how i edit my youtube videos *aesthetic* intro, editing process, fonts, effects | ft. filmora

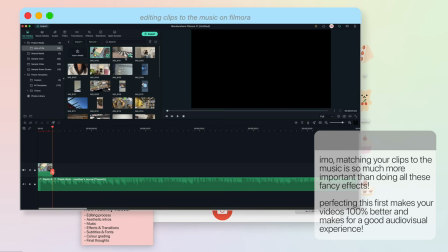I also like to edit each individual clips to fit with the song's beat or rhythm by looking at the audio's waveforms and just cutting the clips whenever there is that noticeable bump.
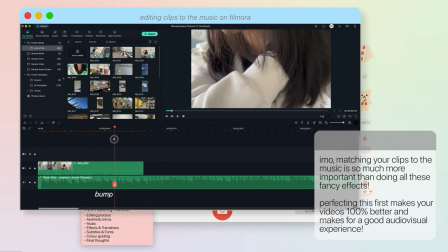I find that doing all of this just makes for a much more satisfying viewing experience.
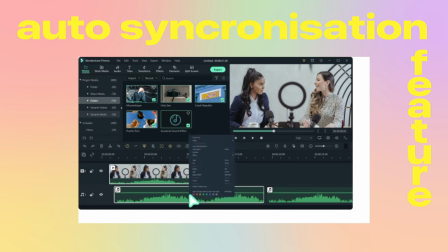I would also like to mention that Filmora has an auto synchronization feature that easily helps match your audio with your video.
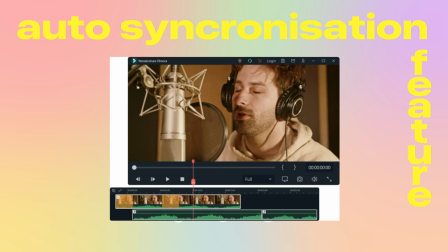So if you recorded audio using an external microphone or even recorded using the voice recording app on your phone,
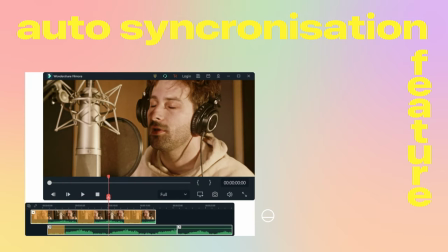you can easily match this with your corresponding clip in just a couple of clicks. I also like to use little sound effects such as mouse clicks, video game button effects, typewriting sound effects, to usually emphasize a title or graphic that comes up in my video, or to help transition from one scene to another.
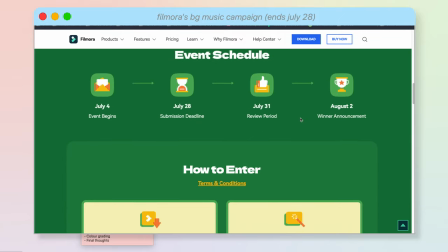Filmora also currently has a campaign on this month where you can enter your own creations
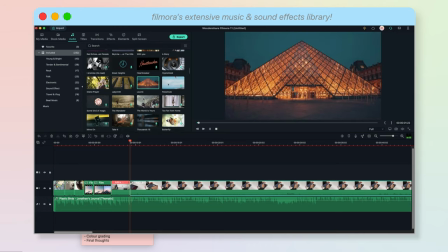and win prizes so long as you create a video using Filmora's own music effects.
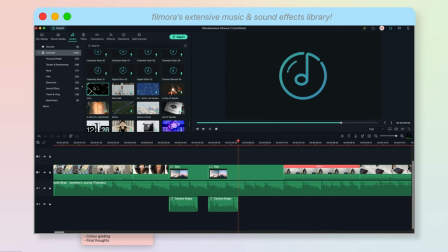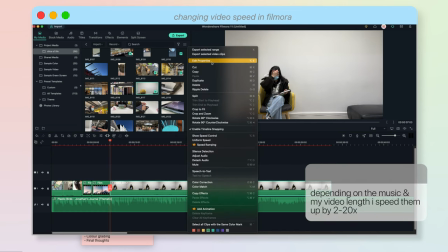I work with hours worth of footage that will obviously need to be cut down by just a few seconds or minute.
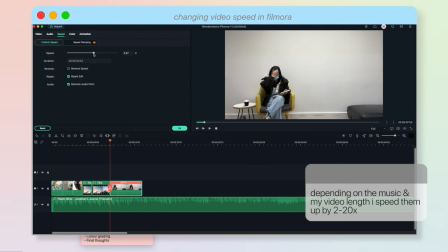Otherwise, no one will want to watch it. So to make this longer clips more interesting to watch, I usually like to speed them up and sometimes to do gradual zoom-ins here and there so that my videos are not all static. Whole film process as well, I like to move my camera around every few minutes so that you can catch me doing the same thing but in different angles so that it looks a little less boring. Transition for me also depends on the type of concept or theme that I'm going for in that video, but usually my go-to transition effects is this light leak effects, the circle zoom-in effect. I also like to explore vintage or retro style effects to emphasize when there is a montage going on,
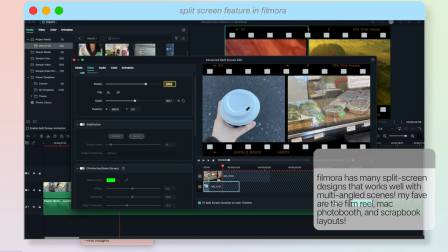and I really like how Filmora offers a whole bunch of these effects.
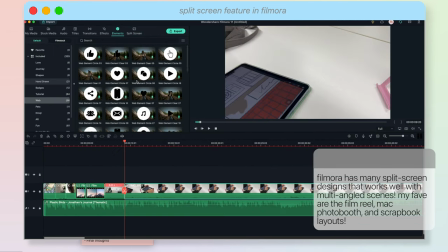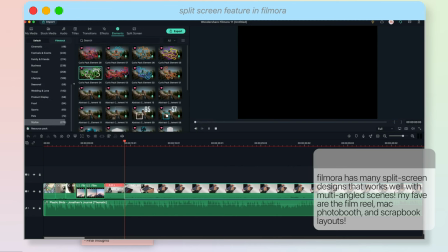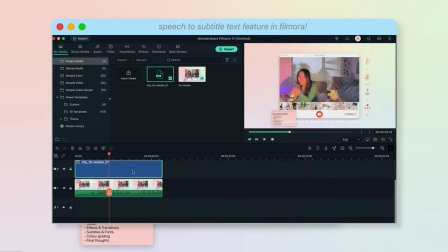What I also really like about Filmora is their speech-to-text feature, which allows you to transcript voice to subtitles with just one click. This feature has saved me so much time on transcribing subtitles and also boosted my editing efficiency. So, you want to learn how to make aesthetic YouTube videos? Stick around, I might be here to help. For fonts, I get my inspos from Pinterest, and usually when I like a font,
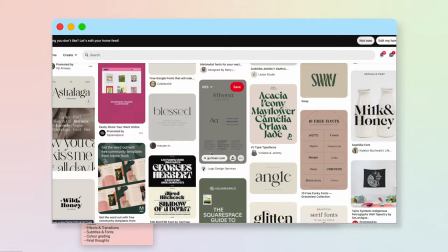I try to then search the name of that font on thefont.com, and usually it's there.
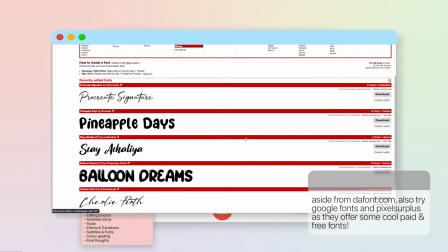But if I don't know the name of that font, I then screenshot that font. I'm saying font too many times here. Put it on whatthefont.com to get many different types of fonts that are either paid or free.
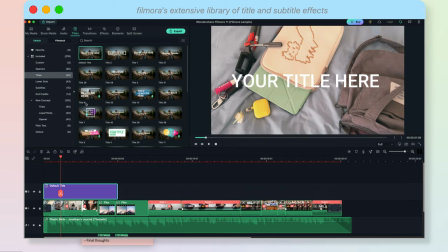So here's Filmora's extensive library of title and subtitle effects. They also have a bunch of built-in font resources that you can use depending on your aesthetic.
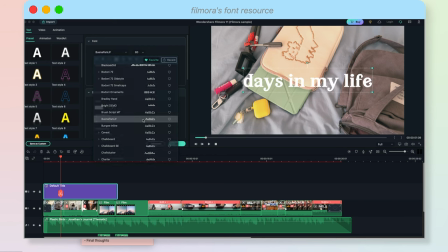My usual go-to fonts are these. In terms of color grading, I'm honestly still learning. I never really looked into what's good and what's bad color grading. I kind of just observe some of my favorite creators on YouTube and try to first imitate it, then develop it into my own.
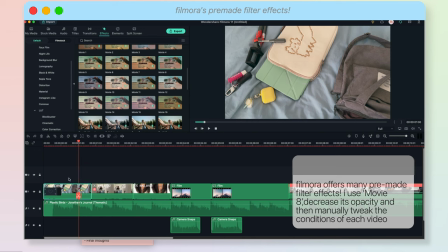So for me, I like to have a more pastel sort of vibe or filter in my videos. So to achieve this on Filmora, I usually like to reduce my contrast and brightness, increase the temperature,
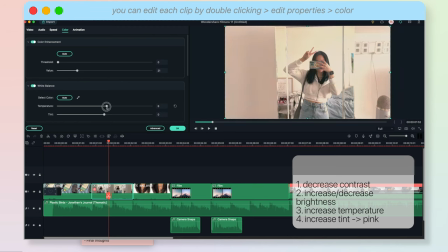and increase the tint to have a more pinkish sort of hue in order to give a warmer look to my videos. I also like how on Filmora you can have the option to easily upload 3D LUTs.